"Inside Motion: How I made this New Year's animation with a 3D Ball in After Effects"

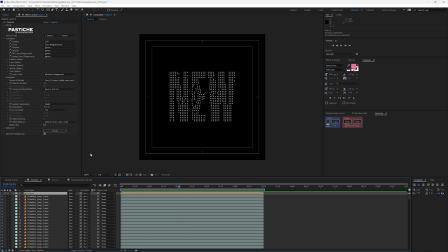So I decided I wanted to play around with some of these different settings. So let me open up a different pastiche layer.
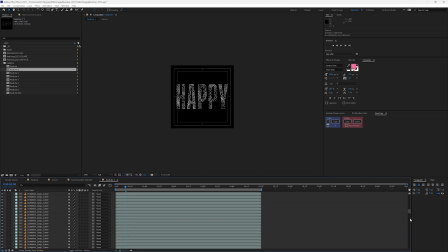All right, so I still have the same number here. And on my source, I put this at organic, which was a little bit nicer for what I was trying to accomplish.
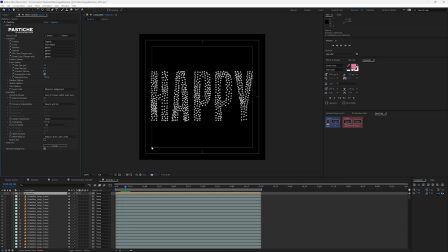You know, there's some bulkiness in different areas, and it kind of separated the balls out just a little bit more. And they morphed from text to text. All right, so in 3,
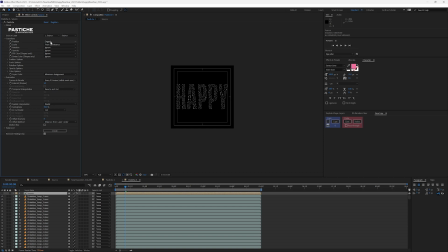my source here was organic, but I had it pull from luminance here, the scale.
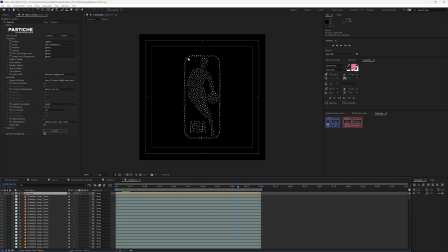And you can see as you get to the logo, some of the balls are pretty small, some of them are bigger.
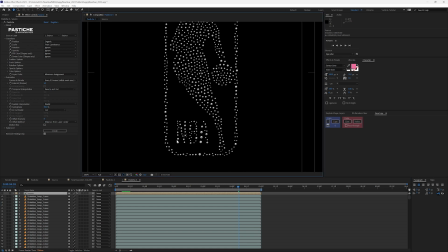And the NBA doesn't really come through here as well. I mean, you could still kind of make it out, but
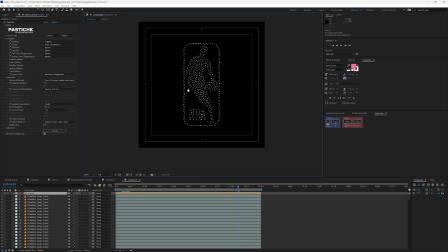probably more from recognition of knowing the logo than necessarily how things look here. I thought that was okay, but I still wanted to push it a little bit further. This is when I started to play around. I duplicated my source and named this source 2.
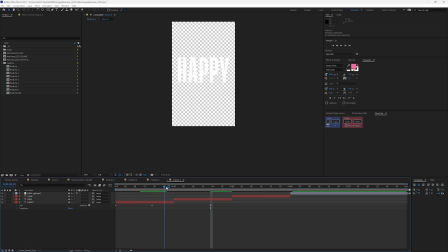So let's jump in here. And the primary difference with this source is that I decided I wanted to play around with some of the text effectors, see if I could double up the movement a little bit and make it feel a little bit
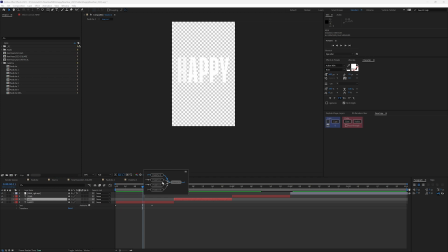different. And by doing that, that's what
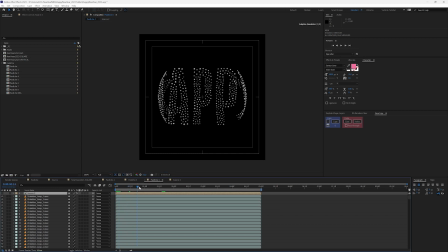generated this ball look initially, because things are coming on differently. So I have this set to organic, and my scale is from alpha. And I played around with the scale options in here.
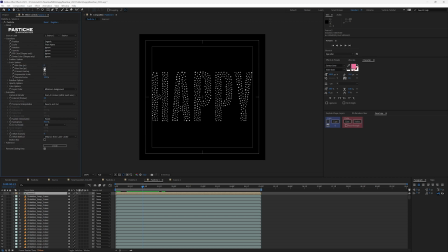So you can see minimum size pixels 0, maximum is 50. And I also have this under scale options here. I also have this set to prevent overlap, because I didn't want the balls to overlap each other.
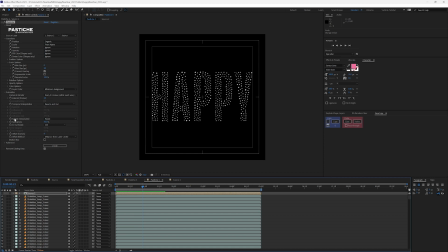And while I was playing with the source 2 here, I also wanted to play with the spatial interpolation. So elastic has more springiness, and I set that to 50. Basically just means that it's not going to totally settle right away.
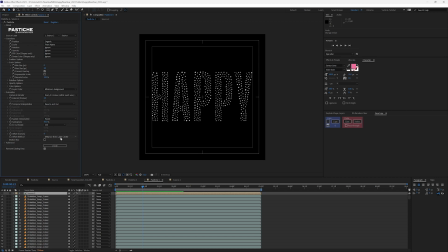So when it comes into form, there's a little bit of easing.
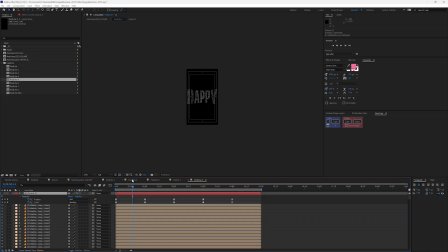All right, so let's now go to 5. So in the last one, I had played with the text, right? So I still have my source 2 here, but the thing that I started to do in this version,
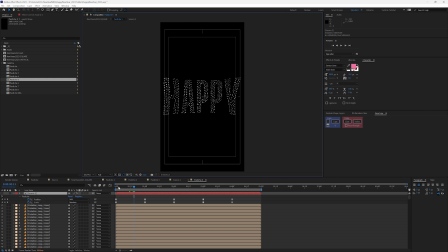was play with the position and scale so that I didn't have the same kind of formations happening.
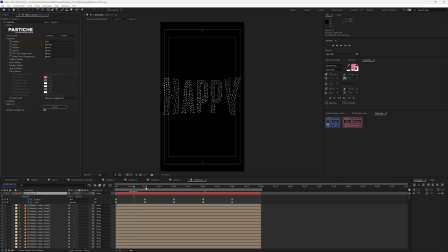So I started with grid, and at 1 second, I had it go to organic, and then I did stippling, Luma, and the scale is from neighborhood when I started with random initially.
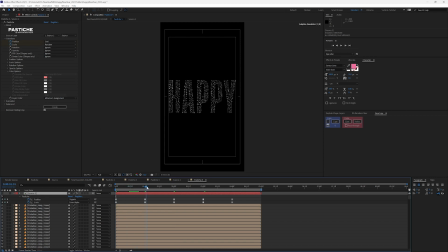All right, and then when I got to here, I did organic from neighborhood. And then for the last one here, I did organic from luminance because I wanted it to pull,
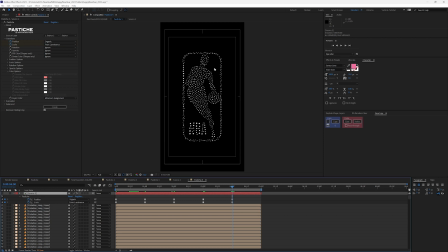the logo outline here is white, and I wanted it to pull just from the luminance here. But you can see it made the NBA really not legible. So what I ended up doing, so now we're jumping into 7 here.